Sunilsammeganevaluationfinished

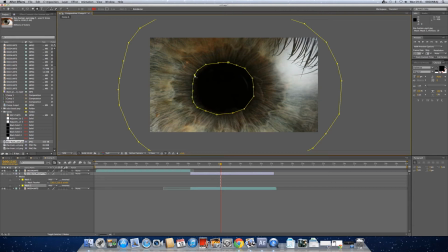[24:29]
increased the mask feather to around 230, so the edges are like more feathered out, and it doesn't look solid around the edges. Once we've done that, I made it fit to the composition.
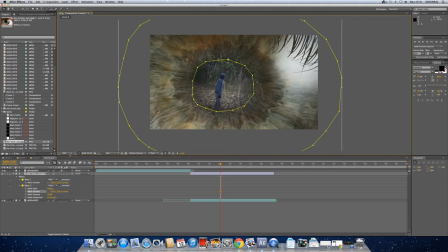[24:46]
And then we use the masking tool again to take the pupils out of the picture, so that the viewer can see what's happening in the scene.
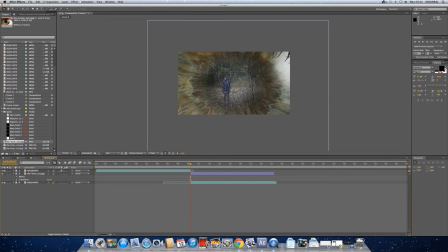We also feathered this
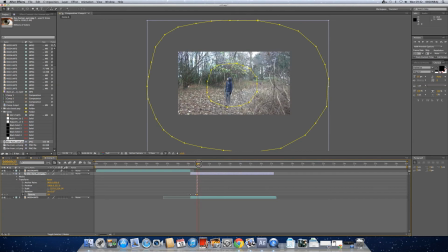[25:14]
because we wanted it to not look like solid.
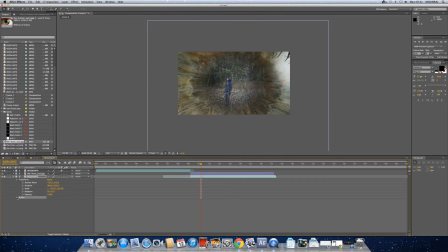And then so to make the blinking effect, the blinking effect was quite easy, because all we had to do was make the opacity go up and down, up and down.
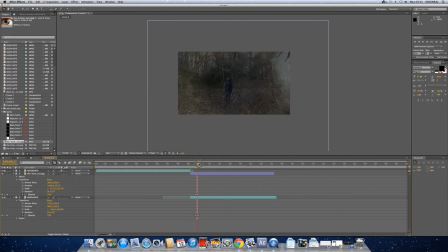[25:44]
So at the start we made it go to 0% the opacity, and then a few seconds later, or half a seconds later, we made the opacity to go to 100. We also did this to the actual clip as well. And there we have it.
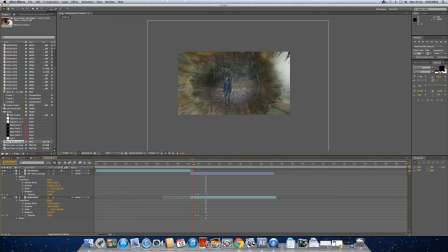[26:03]
This is how we made it. And we'll show you the finished effect.
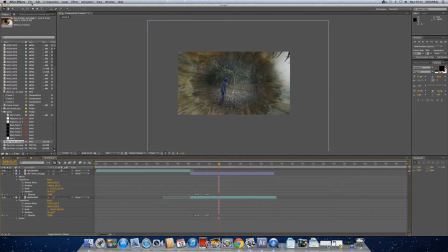[26:11]
We'll show you the draft. Oh shit.